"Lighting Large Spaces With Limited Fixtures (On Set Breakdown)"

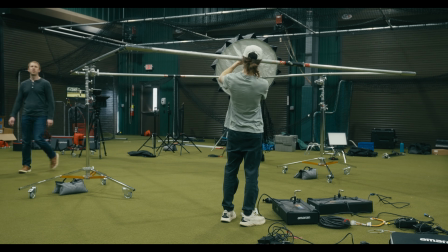After figuring out the whole key light kind of setup, I wanted to figure out a way to really get a nice defined edge on our subject and on the product.
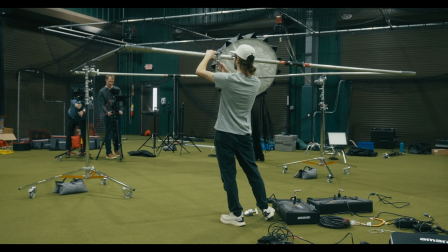So my thought with this was two F21Xs, I believe.
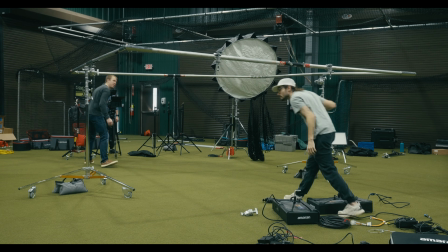So I just want to see where I'll rig these backlights here.
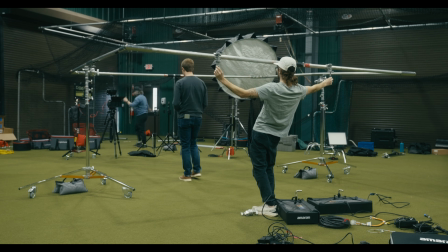And Cardellini clamped them to the back of our 12 by frame that was diffusing our overhead light. And then that was just pointed kind of straight in with grids on them. And that was kind of giving a nice edge around both our talent and on our products.
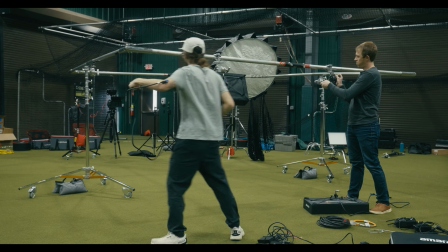For the overhead diffusion, we ended up going with a 12 by of quarter grid. And the reason why I went for quarter grid over maybe something thicker that would be, softer,
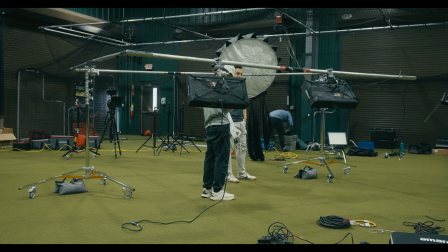was because the fixtures we were using to key with, again, were a little bit lower powered.
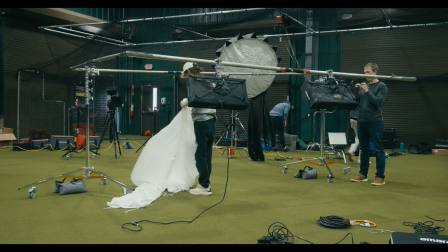And so those house lights were what was giving us the main exposure to our scene.
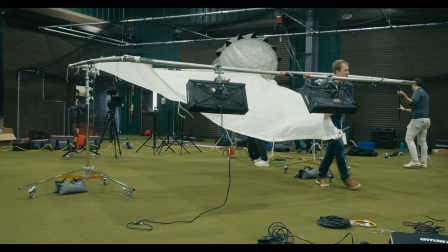And so if we cut too much light out of those lights that, what was giving us our natural ambience, we
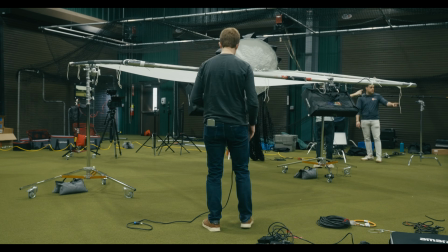wouldn't be able to naturally kind of fill that back in with the sources that we had.
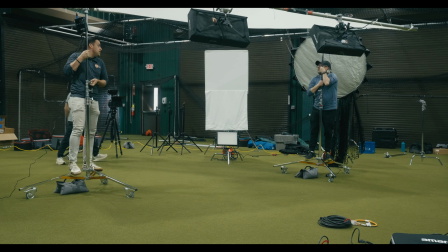So I wanted to kind of soften those off and still make this be able to feel natural and believable within the space.
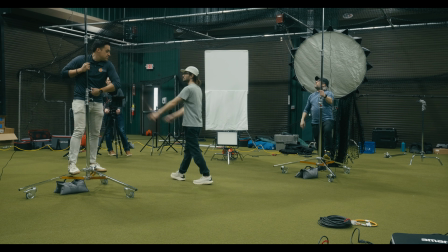Much softer. Alright, so I think we are going to actually end up using these 2 8x here, and we're going to use those to block these lights that are hitting us right here.
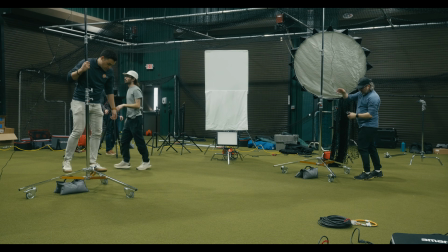Copy that. So Do you want to light anything up?
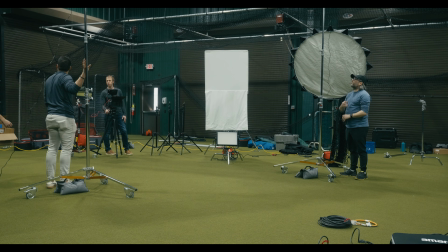Or do you want to just place those first? let's get the stuff blocked off first so I can see what we're looking like with just a base level of Would you stuff. rather just use a 12x12 frame? Oh yeah, let's just do that. Yeah. Once we had our overhead diffusion up,
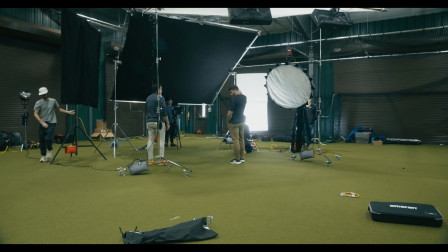I was kind of looking at the scene, and I realized that the lights that were in front of him were still kind of polluting our scene a little bit.
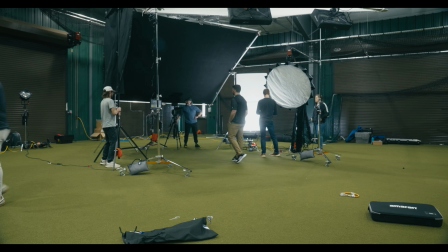And these ones behind camera, we didn't really need for our overall exposure, and we're kind of just ruining our contrast.
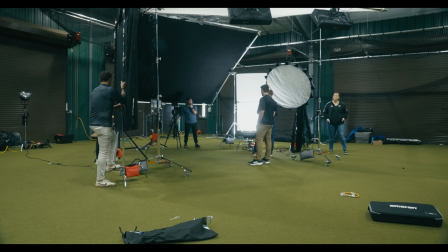So we decided to put up a 12x12 black just to kind of completely block those out.
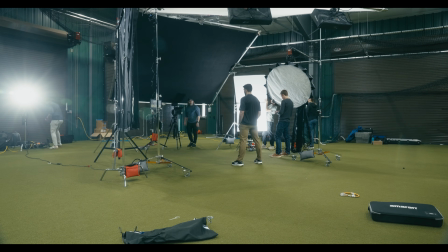Once we had that up, it still was feeling like we were getting a little bit too much spill from those top lights from our camera right.
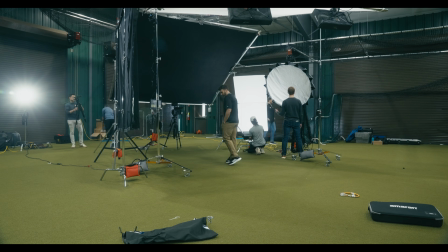And so then I put up 2 more 8x T-bone negs on that side to kind of just close that off.
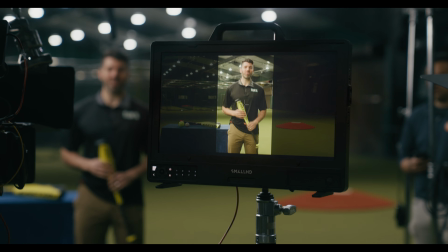This is kind of what the final look looks like. And I'll kind of break down here real quick.
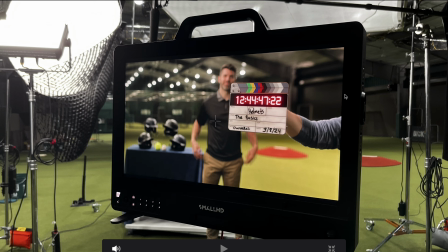Over here in the top right corner, that's our 600X that we had on the floor just bashing into the ceiling.
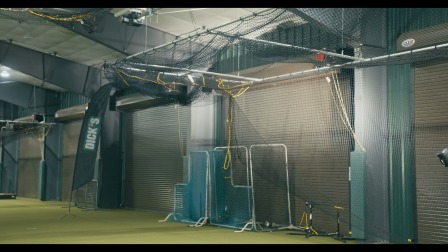We set that to a little bit of a warmer color temperature just to give us some color separation.
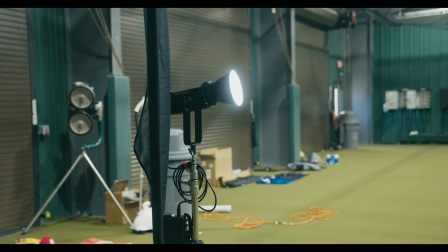Then over on the batting cages, we just had a 300X just raking across them just to kind of edge out those signs a little bit and the batting cages a little bit more.
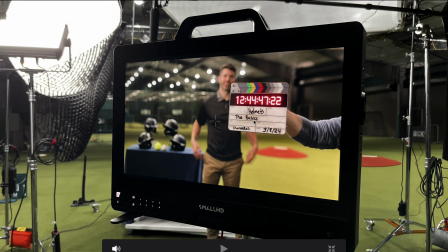On our helmets here, and the light that's coming around on our talent.
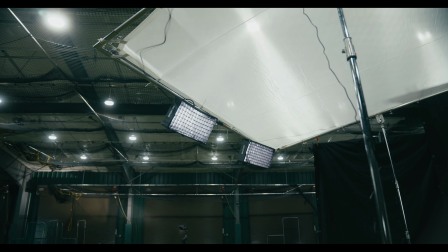Those are our F21Xs, really just edging him out.
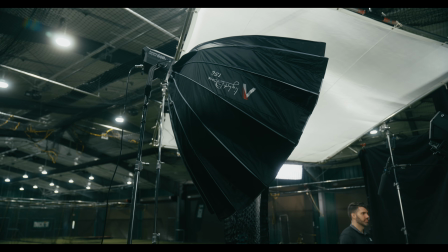Then our key light, like I said, we had our 600X with a 5-foot dome,
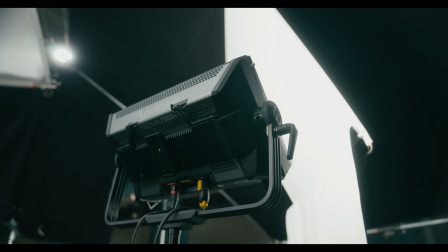and then we had our Nova into our 4x just to continue that key light and wrap it around the face.
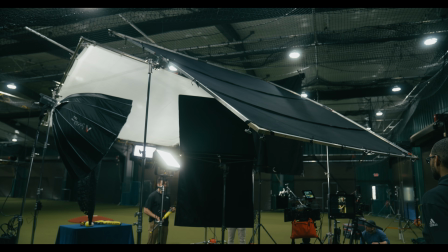And that's pretty much it. All right, so we just wrapped up the shoot. I just got back home. I didn't film as much as I had wanted to, kind of actually like talking about what we were doing throughout the day, so I'm probably just gonna end up voicing that over what you just heard. I thought I'd be able to like kind of talk to the camera and explain what I was doing while I was doing it, but it felt so awkward like in front of the client and stuff, so I tried to record some like wider behind the scenes shots, and I got some close-ups of the lights and stuff, and so I explained it all in the voiceover, which you've heard by now. But yeah, it was a fun shoot. It was definitely a little tricky. My lighting plan that I had originally, kind of gone in with immediately went out the window before we even got to set. And so I think this was a good test of my ability to problem solve and still get the look that we were after with what we had available and not necessarily what the preferred gear items would be. And to me, I think that's the reason why you get hired is because every shoot you're on, no matter if it's a small thing or a big thing, things are going to go wrong, things are going to change, and you still have to be able to hit the mark of quality that you were brought on to be able to achieve, and that's why you're getting brought on. Hopefully this was helpful to you. If it wasn't, sorry. But anyways, I'll see you next week.